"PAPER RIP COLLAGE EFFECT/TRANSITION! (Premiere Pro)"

Today we're gonna be making the super fire paper collage effect. It's quick, it's simple, and I feel like every time I upload a collage paper style effect, you guys go absolutely crazy on it. So I wanna show you some of my favorite techniques, and we're gonna be using Premiere Pro only. If you're new here and you like these style effects, I have plenty of other tutorials on paper stuff and also a bunch of other video editing stuff on my channel.
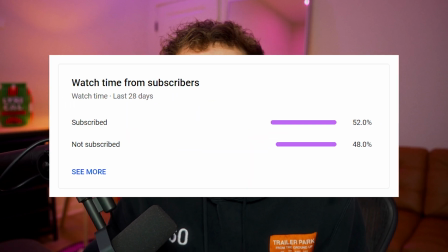Be sure to be subscribed because 50% of the people that watch this channel are not already subscribed. Drop a like on this video and let's get into it.
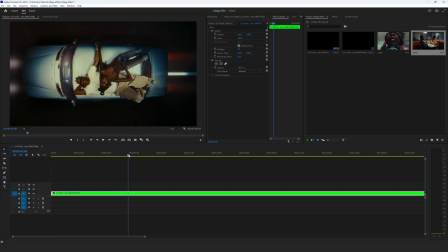To get started with this effect, you're either going to need photos or just screen grabs from your video.
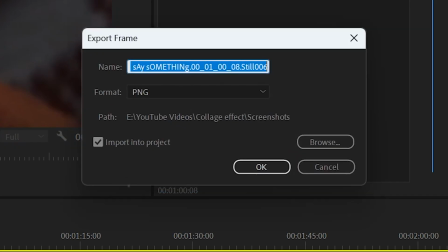So from the Lil Yachty Say Something music video, I just went ahead and took a bunch of screenshots, selecting some scenes that I thought looked good. The purpose of this transition for me was to make something very quick and simple, so I went ahead and used 4 of the screenshots that I took.
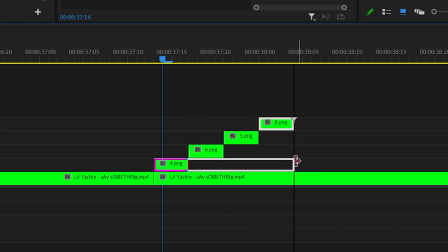And since we want a collage style effect that's quick and simple, I introduce a new picture every 4 frames, but I had them stacked like this because to get the collage style effect, when you add a new photo in, you still want the previous one to be showing somewhere in the background. The next step, and probably the most important step in a paper collage effect, is to add some kind of paper textures on there.
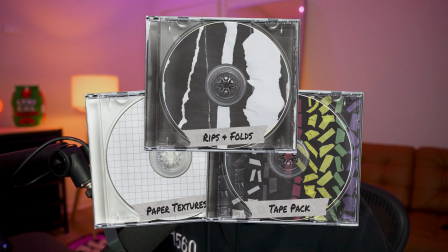I'm going to be using my Ultimate Texture Bundle V1 and V2 in this video. They're by far some of the highest quality paper texture assets in the game for video editing and photo editing, and I'd highly recommend them to anyone that wants to get this aesthetic.
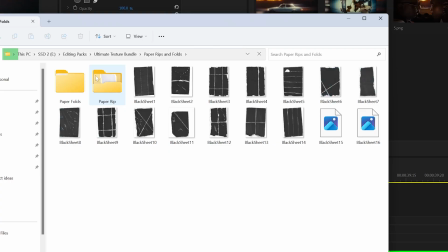I'll have them linked down in the description. So for my Ultimate Texture Bundle V1, the Rips and Folds pack, I brought on Black Sheet 1,
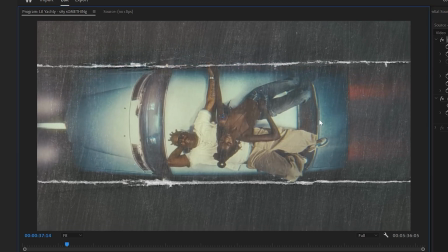changed it to screen and scaled it to the size I wanted, and then I went ahead and nested that with the first photo.
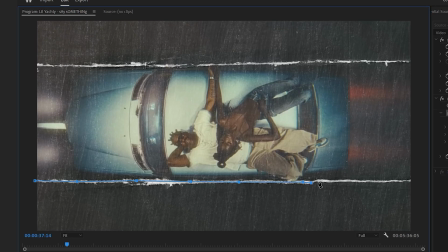And then using the pen tool, I went around where these fold marks were, so it kind of looks like it's like ripped out, and it helps sell that collage style effect.
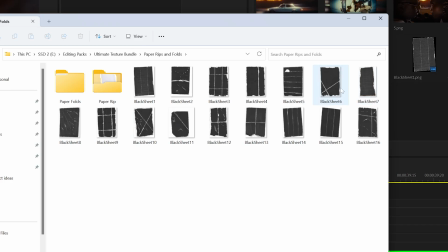I made sure to turn the feather to 0, that way it's harsher edge how paper would actually look. And then I brought on Black Sheet 6 from the pack, scaled up the paper texture so those white marks like around the bullet.
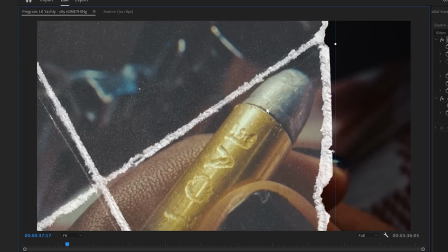I was looking for paper textures that fit each photo. That way you can mask it out and make it feel like a little bit more organic.
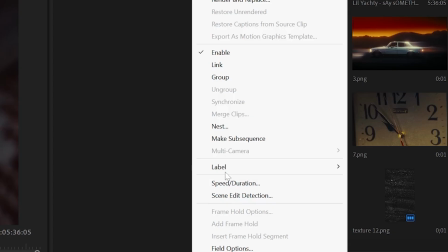Look for paper textures that would fit around your photos the best. Again, nested the photo with the paper texture and masked around the white lines.
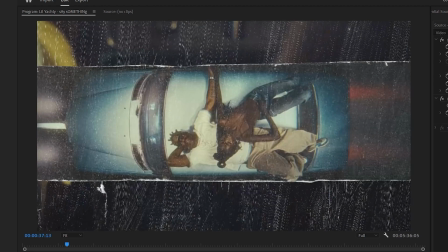I then went ahead and did the exact same technique for the remaining 2 photos. That way we have something that looks like this. And now that we have everything masked out, it's time to stack everything in a collage style look. So feel free to move around those nested sequences.
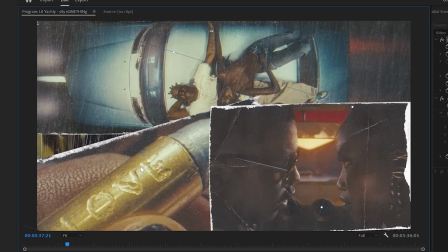That way you can kind of stack them in a way where it looks good. You still see the subject, but it also has that collage and paper style look.
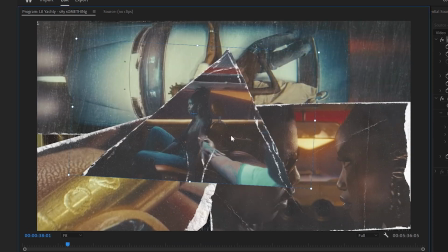This personally is my favorite part of the effect because it allows you to get creative and it's cool to like figure out ways to fit in the paper textures together.
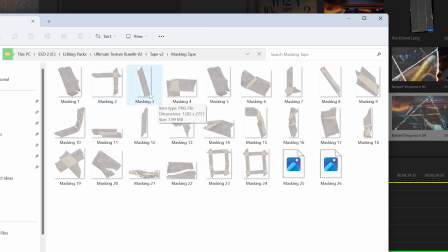And then I thought it was time to add on some tape from the Ultimate Texture Bundle V2 inside of the tape pack.
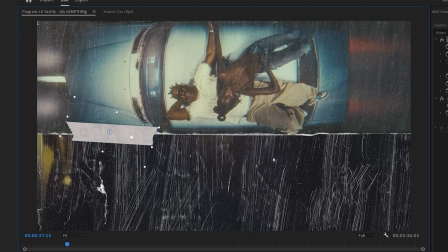I used the tape to sell the collage style effect, kind of exactly how in collages you use tape and paper to stick stuff together.
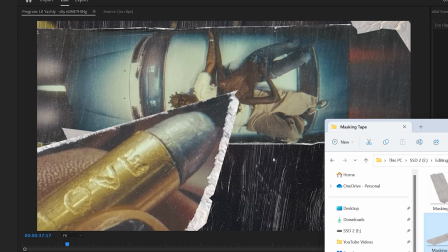And all throughout this process, I'm still moving around the paper textures in different orders as I see a better way to stack them around.
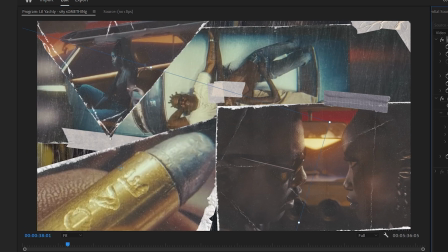When making your collage, one thing to keep in mind to make the effect look better, in my opinion, is just to keep the subject or the main focus of each paper texture visible for as long as possible.
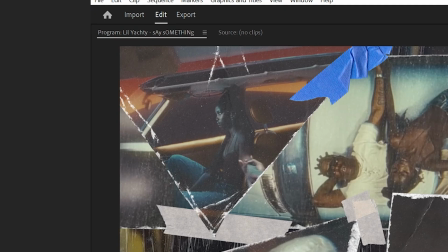So you can see here how I kind of move that triangle up into the top left. I made Yachty and the girl visible on the car.
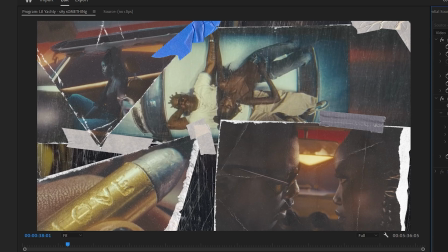The bullet says love in the bottom left. They're all very visible and you can see what's going on the whole entire time. And then I wanted it to feel more of like a scrapbook style effect.
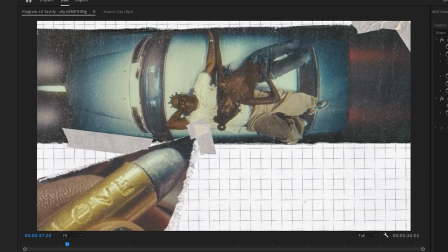So I brought in this paper sheet 1 from the Ultimate Texture Bundle V1, the paper textures pack, and added it into the background.
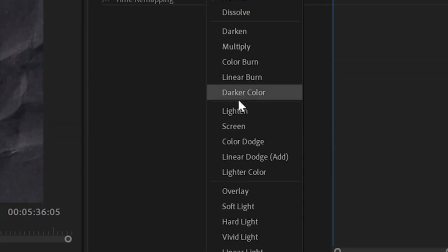And then from that same pack, I brought on the black scratch 11, brought it above everything, turned it to screen, and changed the lumetri color a bit.
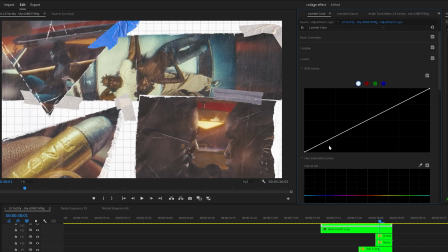I then made an adjustment layer above everything, played with the curves, the tint, just made it look a little bit more vintage look, and basically added a little bit more contrast and tried to make it feel a bit more warm. I then went through and nested the tape with their corresponding paper textures.
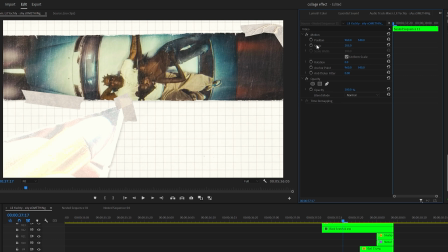That way the tape that's supposed to be on the paper texture is all in one layer. Then I keyframed the scale from like 105, went forward 1 frame and changed it to 100. That way there's just a little bit of an animation each time a paper texture comes in. After that, I added a quick camera flash to each nested layer.
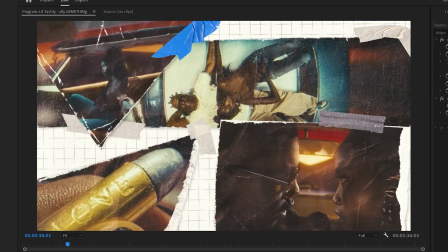That way when they come in with the scale, there's also a quick little flash kind of how a photo would be taken. You can do that by just keyframing the brightness and contrast.
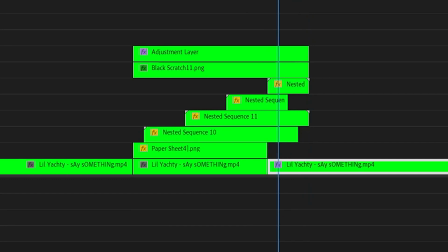And then just how they came in different orders, I made the layers end in different orders. That way they don't all just disappear at the exact same time. And then just some finishing touches to sell the effect and transition a little bit more. I made 2 adjustment layers, each last 6 frames long.
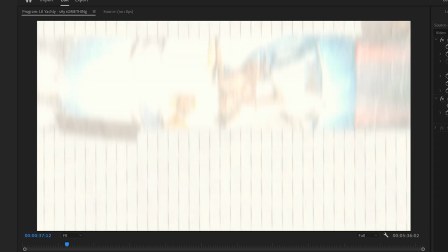And then I added the soft motion blur hit preset onto both of those adjustment layers. It's from Tiny Tape's Fast Movement V3 pack.
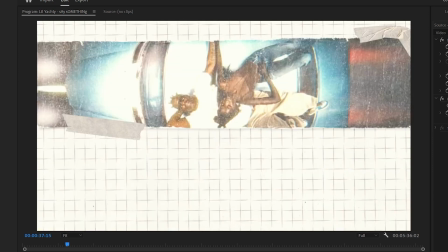I'll also have that link down in the description if you're interested. It just adds a little bit of movement into the transition and out of it.
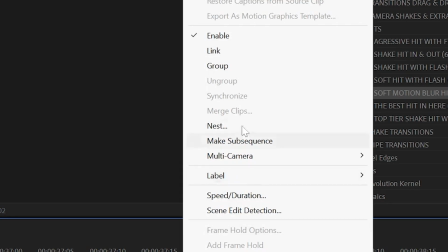So it feels like a little bit more of like something's actually happening there. And then finally to end the transition, I nested all of the paper textures together and then just keyframe the scale.
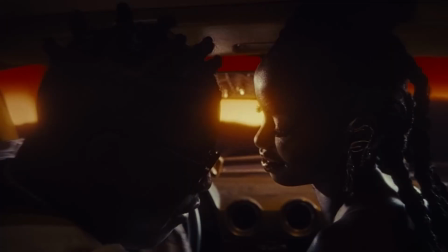That's it for the paper collage effect. If you liked the tutorial, be sure to drop a like. And if you're not subscribed, be sure to do that. 50% of you guys are not subscribed to the channel. Of all the paper texture assets that I used in this video, linked down in the description.